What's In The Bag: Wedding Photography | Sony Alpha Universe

And it allows us to capture very naturally and organically and get those natural reactions as opposed to like,
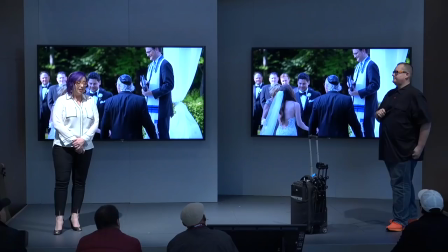[8:12]
whoa what's that camera doing on my face right so the next lens is a very very fun lens um but it can also be cinematic and that's the stony 12 to 24 g it's an
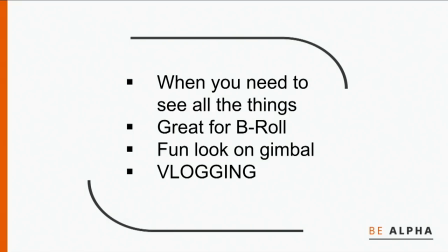[8:22]
f4 lens um it's whenever you need to see all the things right you want to see everything in this booth at 12 um we love to see that sometimes it's also great for b-roll blogging and it's amazing on a gimbal right so here is a this was a really fun event and
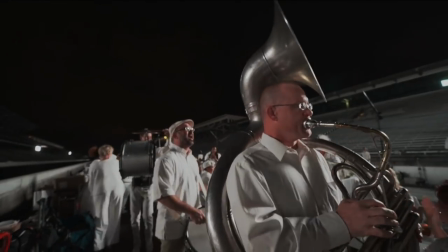[8:39]
I'm using a face detection autofocus on a gimbal at 12 millimeter this is obviously a very fun energetic moment and
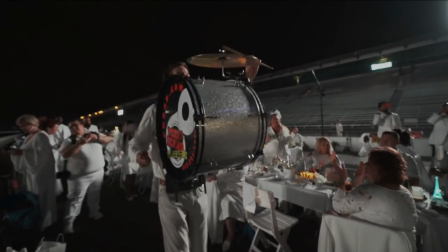[8:47]
that's how I want that's how I want my focal length to feel and so you feel like you know you're you're in there you're in the moment with them and it just has
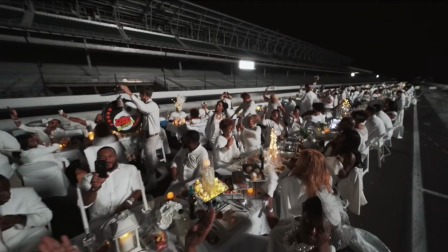[8:54]
a great fun feeling to it now at the same time here we're gonna switch to a different set here in just a second
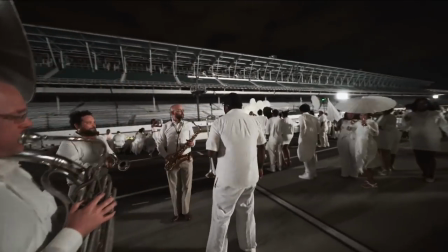[9:01]
yeah look at that this is all on all an autofocus and as I come around it's focused on him and then the autofocus changed this is not a drone shot
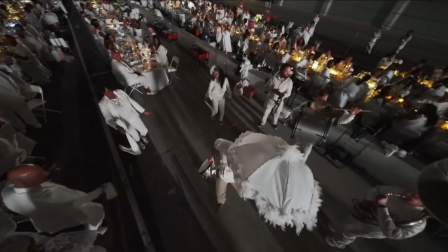[9:08]
this is the same lens on the gimbal on a monopod just holding it way up in the air and it looks like it's really
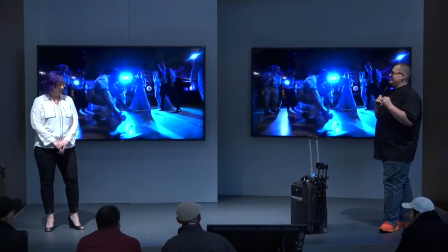[9:17]
super high so we love the fun the fun energy that that that can give us and this isn't something else we almost lost the camera to his foot right
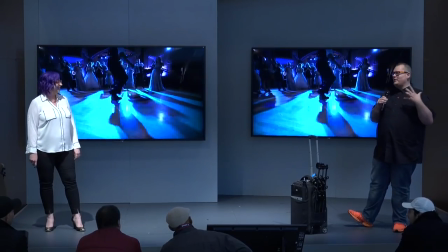[9:25]
there yeah almost but yeah it's just so like you get in there and you get really close and it it puts your viewer in in the moment with the
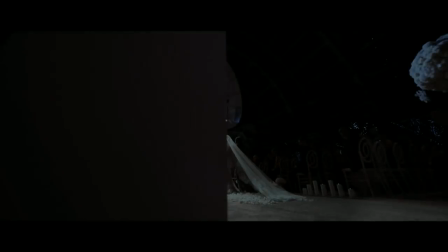[9:33]
people who are experiencing it now with the fun it also can be very epic so if you want to really slow things down and
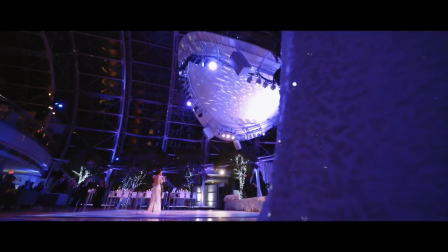[9:41]
you have you know a beautiful like this glass dome where they got married inside of you really want to see all that epic texture all that
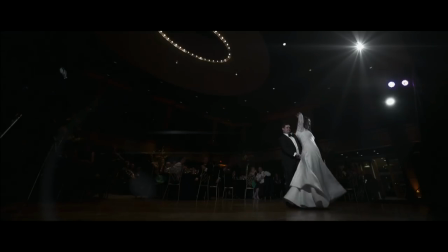[9:49]
beautiful like if you're in a huge catholic church or something and there's beautiful ceilings you want to see all that you want to see all the chandeliers
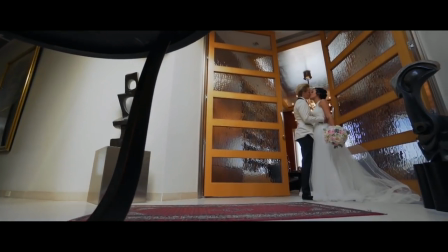[9:58]
with the house in the background just add some motion to it it goes from a fun goofy lens and you slow that down it becomes a very
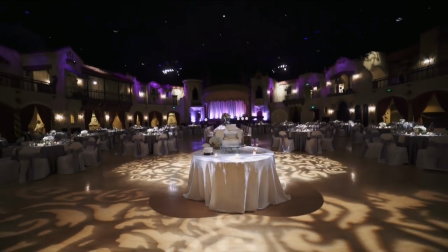[10:06]
cinematic and epic feel to it still at 12 millimeter still at 12 millimeter the let the next lens we're going to talk about is the 85 g master 1.4 that is again a beautiful lens it has such buttery buttery buttery i'm sure you can play with all of these on the the trees out there but But we use it in a manner to where it focuses the viewer's attention on where we want it.
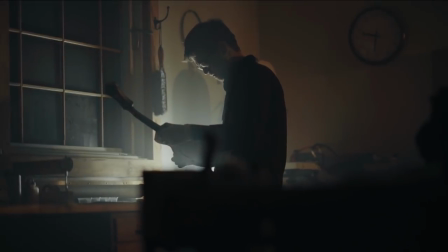[10:31]
And it has a very intimate and personal feel. Here's a little mini documentary we're working on.
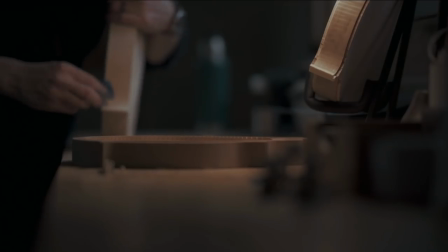[10:38]
We haven't even finished it yet, but here's just the 85 clips that I pulled.
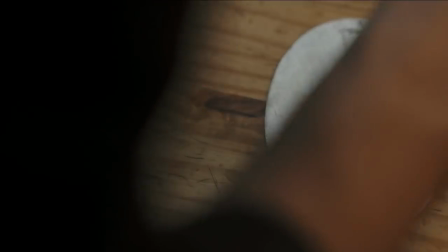[10:42]
This is a very, very talented artist who builds these mandolins from a chunk of wood to a beautiful finished product.
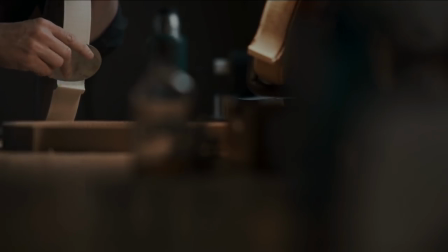[10:49]
And for this part, I really wanted to just get you, again, like with a 12 millimeter, but with an 85, get you into the moment.
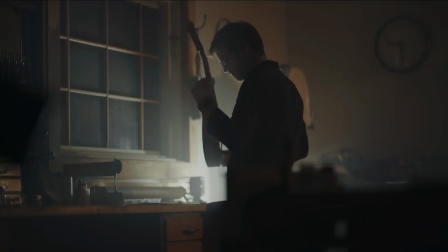[10:57]
Get you like really, really focused in on what he's doing, the hand craftsmanship that he's doing,
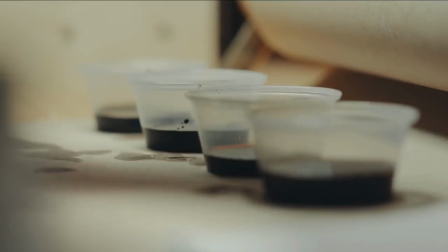[11:03]
the movements, the way he carves that wood with that little metal carving device.
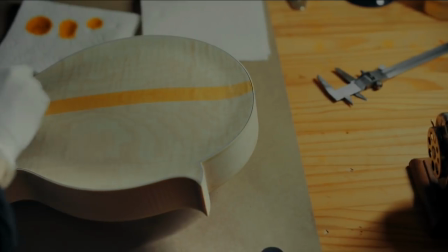[11:08]
And it has a very intimate feel. You feel like you're right there with him and you're experiencing it with him.
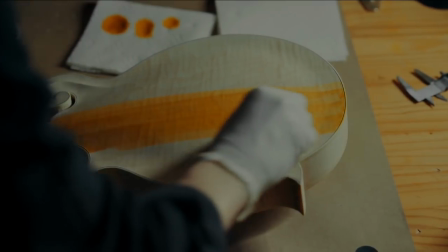[11:14]
And with its sharpness, you can just see the wood grains. you can see just every little tiny
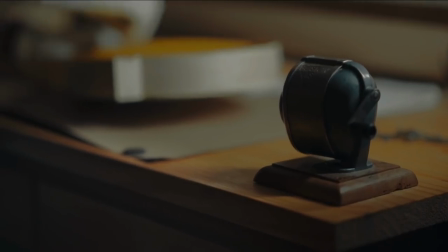[11:20]
detail and it's just a beautiful lens and the rest of it is just kind of just kind of fades away into into that buttery bokeh. Yes. The 90 millimeter macro is something that is kind of interesting for our kit because it has one job. One job. Well for us. It has one job in our kit and it does it very well that that's something that we won't get rid of.